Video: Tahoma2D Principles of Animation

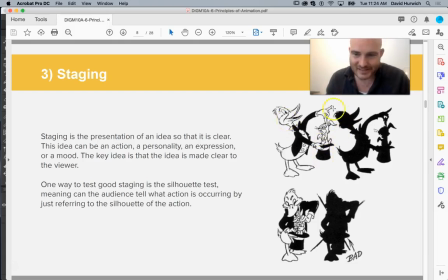248s
So this duck is a magician. I can easily see that, even though, like, I don't know if a magician would ever, like, do that. I don't think they would. But the point is, it's not about how it would really necessarily go in real life. It's about presenting this to the audience in a way that makes sense.
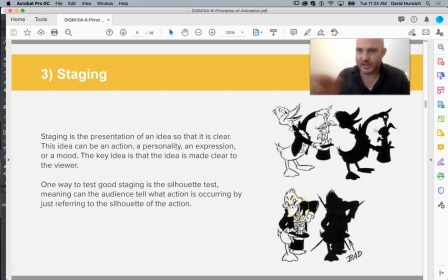265s
Here's that same action where the camera kind of, moved from here to this direction. And you can see it's a lot harder to tell what's going on, even though it's literally the same action, right? And so there's this idea that like it's called the silhouette test,
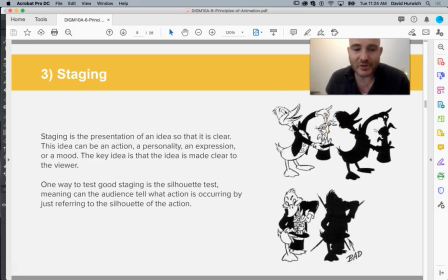280s
where you can take the character and the action and you can make it into a silhouette and people can still tell what's going on.
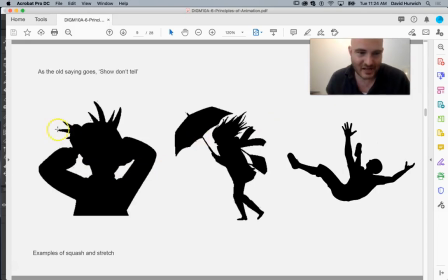287s
That's good staging. Okay, so it's like you're really kind of exaggerating the movement of arms, hair, using hair and body language to tell a story or tell an action, so to speak.
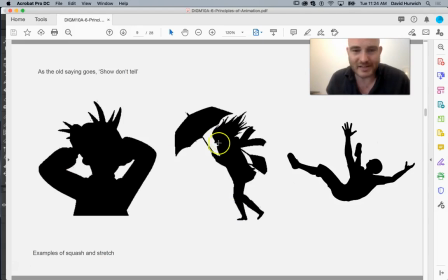299s
So I can look at this character and go, this character's walking against the wind. How can I tell? Well, she's hunched over the way you would in extreme weather. Her hair is flapping backwards. That's another way to tell. She's got other things that are flapping backwards in the wind.
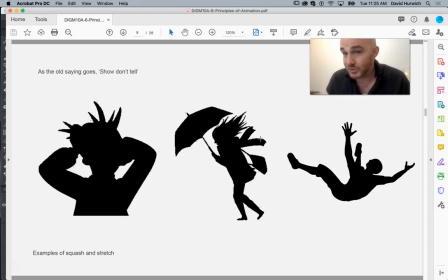314s
So all of this is telling the story of she is walking in a windstorm or a rainstorm. I don't, would rain help? Sure, it would. It would sort of reinforce the action. But I can tell from her body language what's going on.
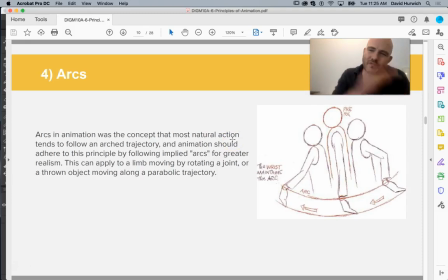328s
Arcs, we did this as part of the bouncing ball. Things don't really move in straight linear lines unless they're mechanical, like an elevator or something. So having things move in arcs is much more natural and feels more fluid.
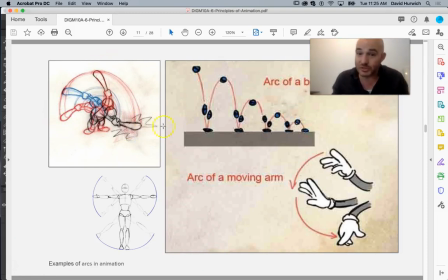344s
So like when people move their arms, they swing their arms, We did this with the bouncing ball, where the ball did not go in like linear lines. Instead, it kind of bounced and did arcs. Same with arm movements here. It's like it doesn't just move up and down. It kind of moves in an arc formation.
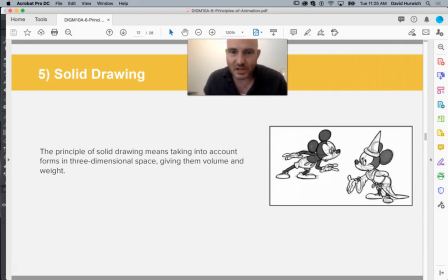365s
Solid drawing is the idea of drawing something that has volume.
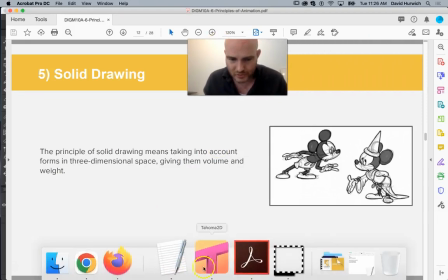370s
So, if you're trying to draw something,
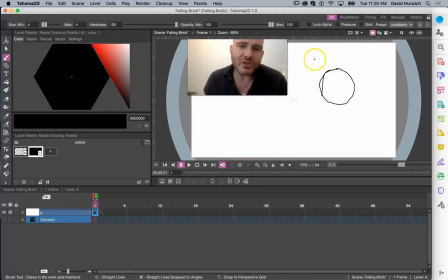375s
here I have a circle, right? So the circle is flat, but if I do something like this, I'm starting to add three-dimensional depth to this, right?
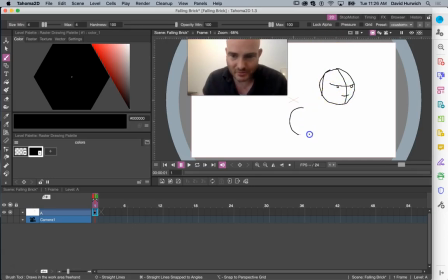388s
So something like that this is solid drawing versus if I drew something like this, where this is flatter. It doesn't feel like it has depth to it. This feels like it has depth to it,
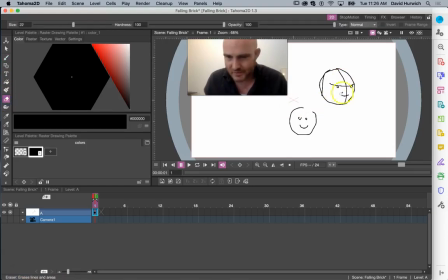401s
even though I haven't particularly changed the character very much, and I might say, well, it's because of those lines, but even if I subtracted those lines, just the position of everything
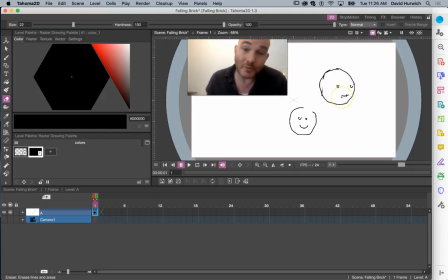417s
still makes it feel like this has a little more three-dimensional space than this one does, even though it's the same expression.
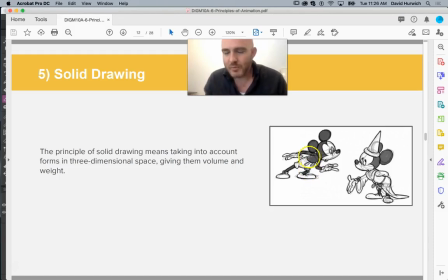426s
So solid drawing, trying to imagine your character as a three-dimensional shape. This has to do with body language, how the lines, this line coming in ahead of this line gives this sense of depth here.
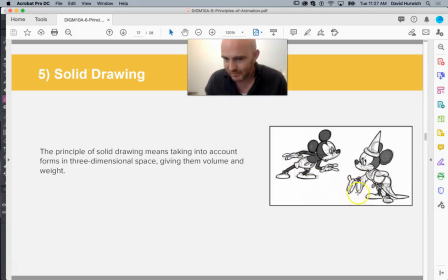443s
This drapery coming towards the camera gives a sense of depth going backwards here. The position of the feet feels more natural. It's kind of in this like pointed, foot direction.
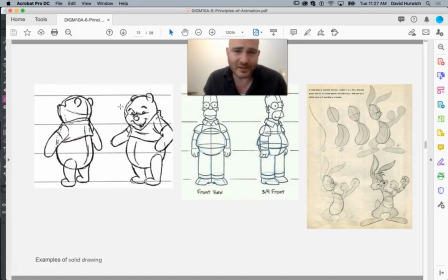457s
So even though our characters are two-dimensional, meaning they're not done in like a 3D program, they should still feel like they have depth to them. They shouldn't feel necessarily, unless you're really going for a very stylized look, like a South Park look or something, it shouldn't feel like they're flat, like pieces of paper, glued together. Straight ahead to pose has to do with animating and deciding whether or not you want to set some key poses and then animate in between them,
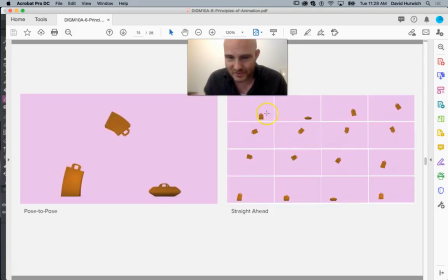488s
or if you just want to sort of animate on the fly, where you just go frame to frame to frame. There's pros and cons to both.